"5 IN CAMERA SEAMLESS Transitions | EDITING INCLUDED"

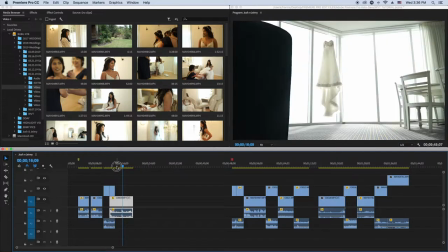670s
then it goes here so what you want to do is you want to time how the transition gets in you don't
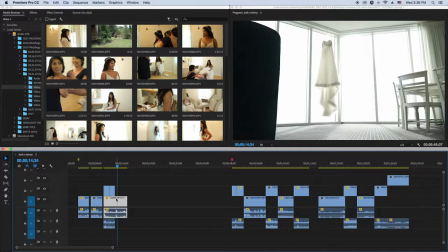677s
want it to just be like you know a whole like long
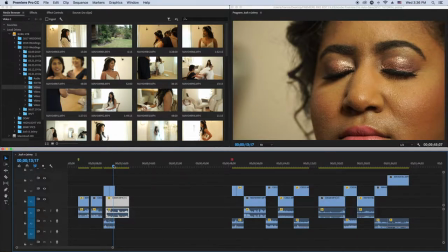683s
like show the whole thing so let's see here see that's way better see that's seamless right there so from walk
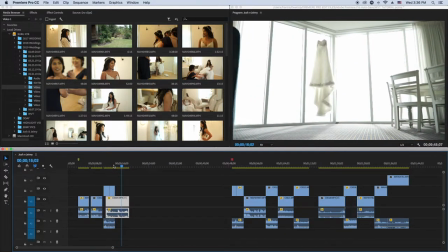695s
by to wall to wall see so that's the wall to wall guys
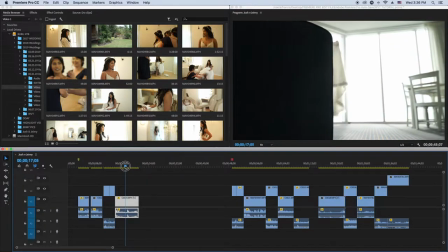699s
so yeah so let's say you wanted to go to that clip you can go into the wall and
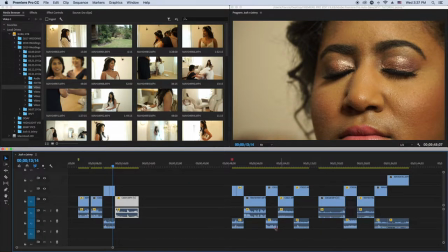704s
transition back this way so that's the wall to wall transition
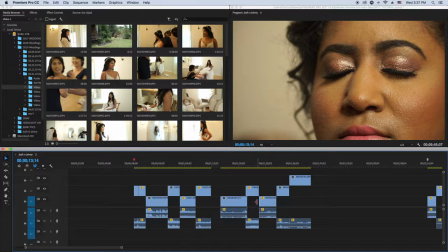709s
and that's number two the seamless transition war to war okay guys
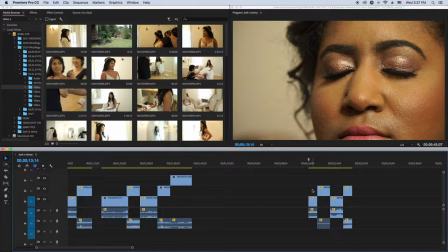714s
so it's all in how you film the thing film whatever you're filming with an intention to make those transitions so that's why it's in camera you do these transitions while filming in camera and then in post-production you can
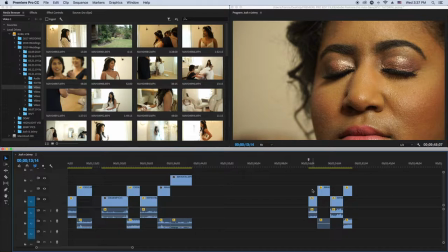731s
go ahead and chop these scenes up correctly and connect them together so that
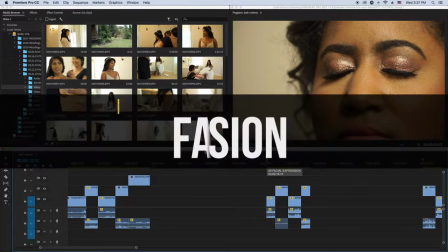737s
way they're just like seamless okay so number three is the facial expression so this is
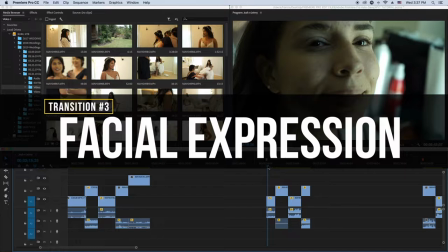743s
very slick and if you need to be a little bit more skilled to do this transition I mean I don't know I just while editing weddings after a while after a long time I noticed that I was
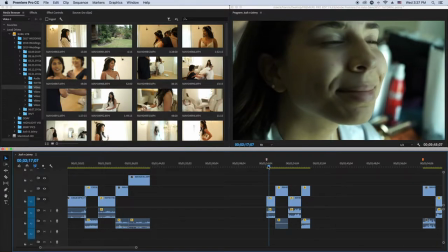758s
doing these transitions where like let's say this is in slow-mo she smiles and then you can connect the other scene to where the other person is smiling and just like keep it on to where like everybody's smiling so it's a transition where
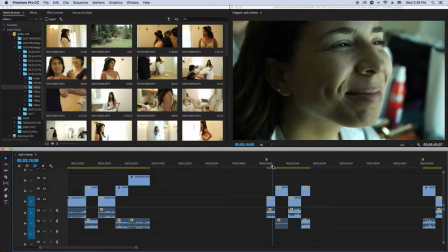773s
you know it's a it's a facial expression transition facial expressions guys facial expressions and I use blinks a lot doing when during weddings I use blinks a lot to seamlessly transition
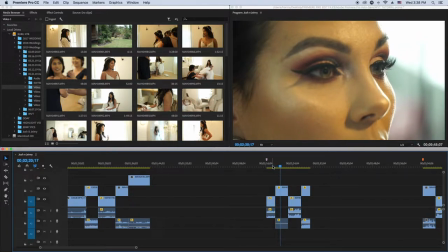787s
so let's watch this blink action so she blinks then she opens her eyes blinks she opens her eyes,
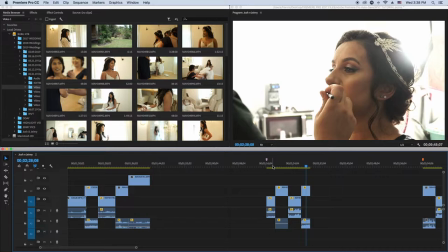797s
blinks, she opens her eyes. So I'm transitioning it through blinks. Everybody is blinking. Like, you know what I mean? Like the transition is just a facial expression, which in this case is a blink.
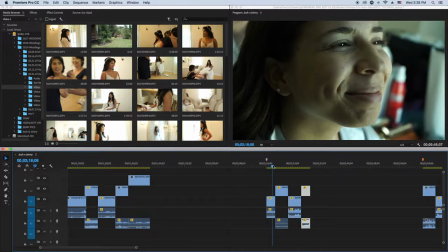811s
So everybody's blinking. As soon as they blink, they close their eyes. You connect the other scene to where the other person opens their eyes.
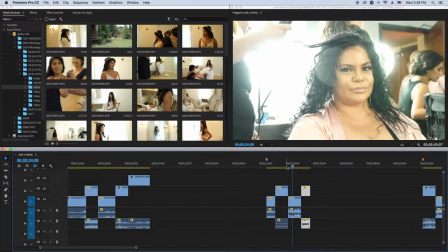819s
So as this person closes their eyes, the other person opens their eyes. So this person like,
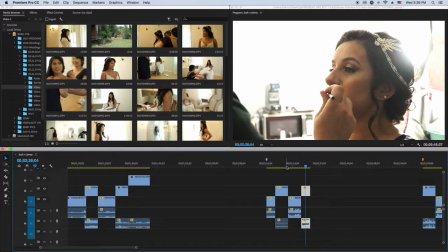824s
you know closes the eyes that a person so it's the facial expression transition okay I don't I've never shared this before but yeah I'm giving you all my skills here so that way you can make your wedding films better so that then you go it's the facial expression transition
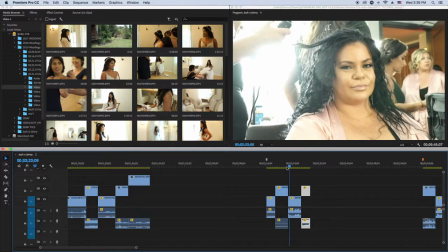841s
so this person blinks this person opens the eyes so you just
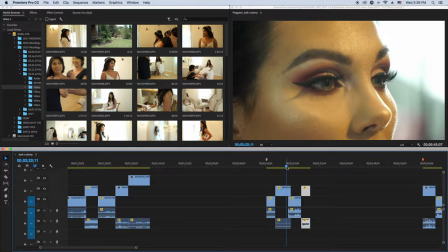847s
need to time the transition guys you just all you gotta do is time the transition so
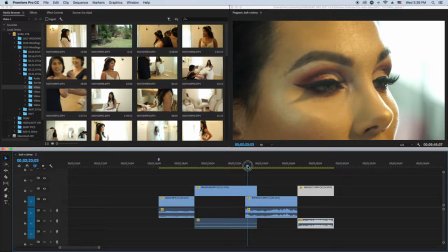852s
you go in and then you go frame by frame see where she closes
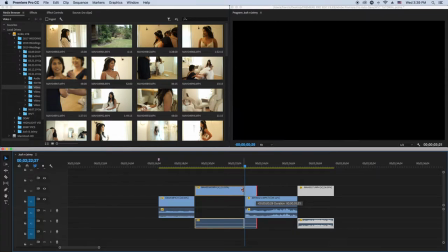857s
her eyes that's where you want to start let's press S here
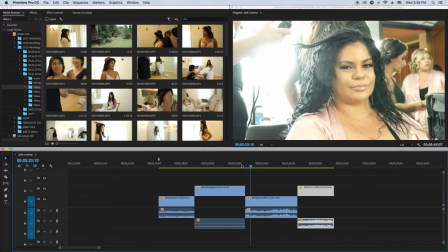862s
okay and then closes the eyes that lady opens the eyes so
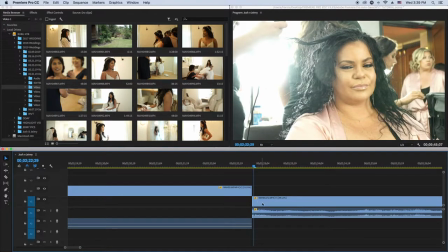868s
you have to time everything guys you gotta time everything to see when she opens her eyes
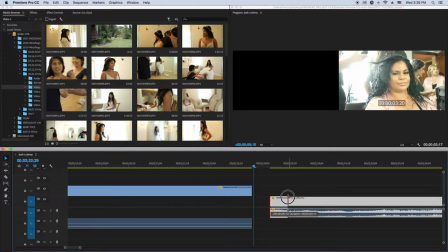875s
so she blinks then opens her eyes so right there on the blink you
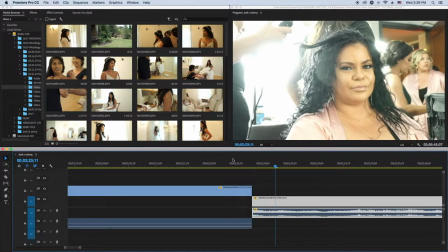882s
connect the scenes together and you get this if